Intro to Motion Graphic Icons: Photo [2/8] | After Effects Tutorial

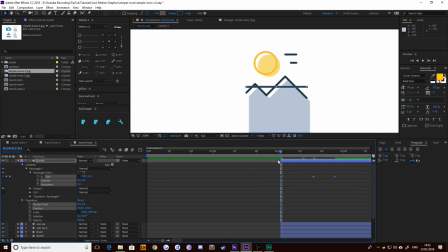(8:20)
It will look good. Let's select all of those keyframes, and at the moment, it looks kind of crappy and boring. Yeah, it looks like a PowerPoint animation. So we need to ease them in a little bit. We can hit F9, which adds an easy ease. Gives it a bit more bounce.
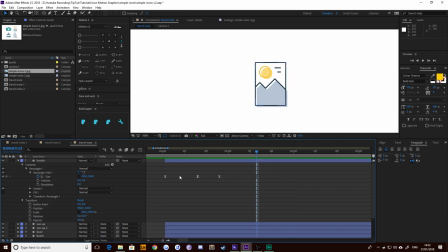(8:35)
Or you can do the same thing with right click, keyframe assistant, easy ease. And then we can give it a bit more life by going to our graph editor.
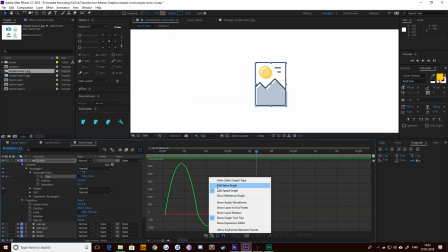(8:42)
Now you should see a curve like this. If you don't, if you see a curve like this, it's because you're on the value graph and not the speed graph. If you click the second to left icon in your row of icons along the bottom, looks like a little chart.
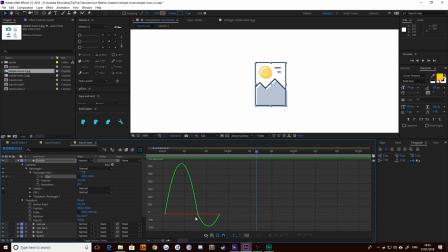(8:55)
You can then change it to edit speed graph like so, and you should see what we see here. I'm gonna grab our middle keyframe by selecting it. And as you can see, if I line up the playhead, that little dot here, the yellow dot, aligns with the keyframe that we created before, okay? I'm gonna then click the little handle to the side of it and I'm gonna drag these over to the left to influence them more.
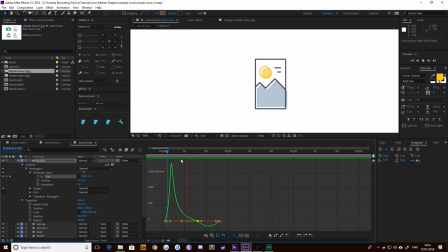(9:15)
So that's gonna go from fast to slow now, okay? So fast to slow. And then we can push this one towards the right so it goes slow to fast and then tapers off. So now we've got a nice little bounce, okay? Bounces out and sort of settles back in itself.
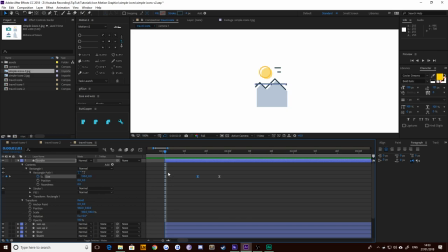(9:33)
Exactly what we want. Perfect. Every other animation we do is going to be similar to the 15-10 split that we've got, unless it's just 15 by itself. There are going to be sometimes that rule doesn't come into play, but most of the time it will. Okay, let's figure out what we want to start doing next then.
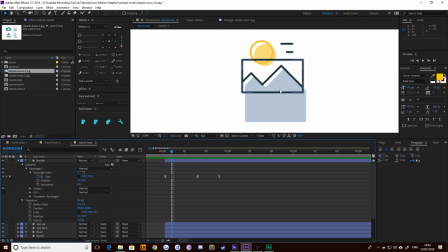(9:48)
I'm going to say just as this gets large enough to cover all those mountain lines, I'm going to go back a single frame, like so, and I'm going to start the animation for these mountains drawing themselves in. So let's select that layer,
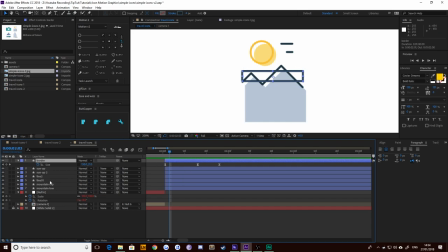(10:02)
hit U, and that collapses everything down for us. And then go to mounting top and add in a trim path.
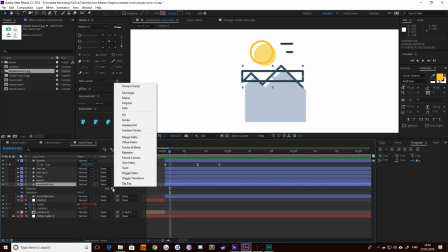(10:08)
Okay, so we're going to twirl it down, hit add, and choose trim path.
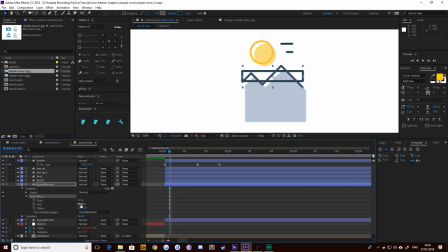(10:12)
Now what trim path does is when I drag this end keyframe down, it's going to trim the end of the path down. Nice and simple. Let's drag it all the way down to zero. Let's put a keyframe there. And you guessed it, we're probably going to move on 15 frames. So control shift right, and then 1, 2, 3, 4, 5 with just control and right.
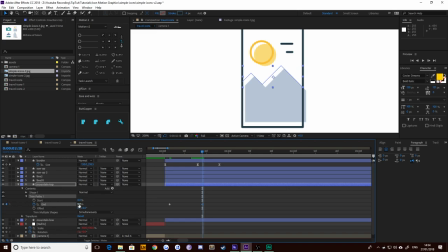(10:29)
We're going to add in a second keyframe there, and we're going to move it all the way up to 100. There's no bounce back for this one because it's just finishing. Yeah, it'd look weird if it overshot. So that's all we need. F9 those to easy ease them. Go to your speed graph, select both, and just drag it over.
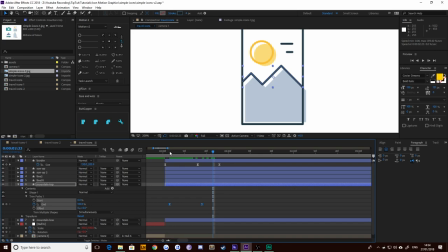(10:45)
So it goes from fast to slow. Nice and simple. I am moving quite quickly on this one, but like I said, it's because I went slowly in the camera one. So if you haven't seen that one yet and you're struggling to follow along, make sure you do go and watch the camera one first and then come back here. And I guarantee you'll be able to keep up. There's no problem at all. Okay, let's have a look at that then. Perfect.
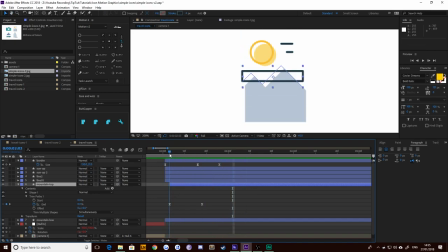(11:04)
Looks good to me. In fact, it might move a little bit too fast. So what we could do is shift this keyframe along. Instead of control shift right, which moves the playhead, okay, we're going to select a keyframe and hold alt shift right, which moves the keyframe.
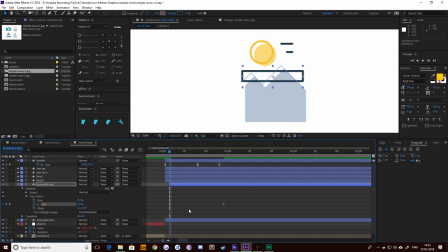(11:18)
Okay, so we just moved that along 10. So if we move it along 1, 2, 3, 4, 5, we've now got 30 frames. Okay, let's see what that looks like. Perfect, much better. In fact, a little bit too slow. There you go. So now it's ending just after the other one ends, which is just about right, which is what we want.
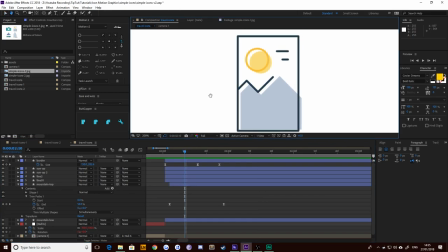(11:38)
Perfect. Let's have the rest of these elements start to animate in then. Let's do the mountains sliding out now. But I want them to sort of grow from the line that we've drawn here.
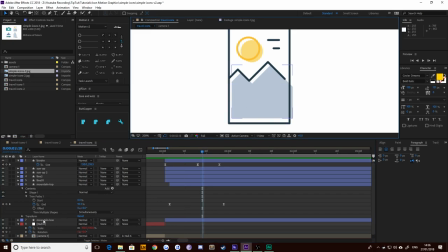(11:49)
So we can have it start around here, and I'm going to have these mountains underneath sort of come in and grow out from underneath here. However, we don't want them to show above this mountain line. So what we need for that is a mask layer.
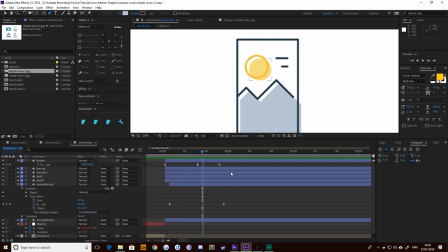(12:03)
So I'm going to grab my pen tool like so. I could create a mask and then animate that separately on the same layer as the mountains underneath. But that seems like a lot of effort when I can just use a shape as a mask instead.
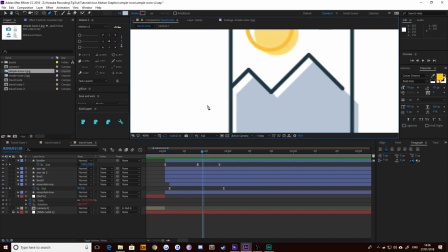(12:15)
So what I'm going to do is click roughly here and just follow these along. It doesn't have to be perfect because it's going to be underneath these lines anyway, so it doesn't matter.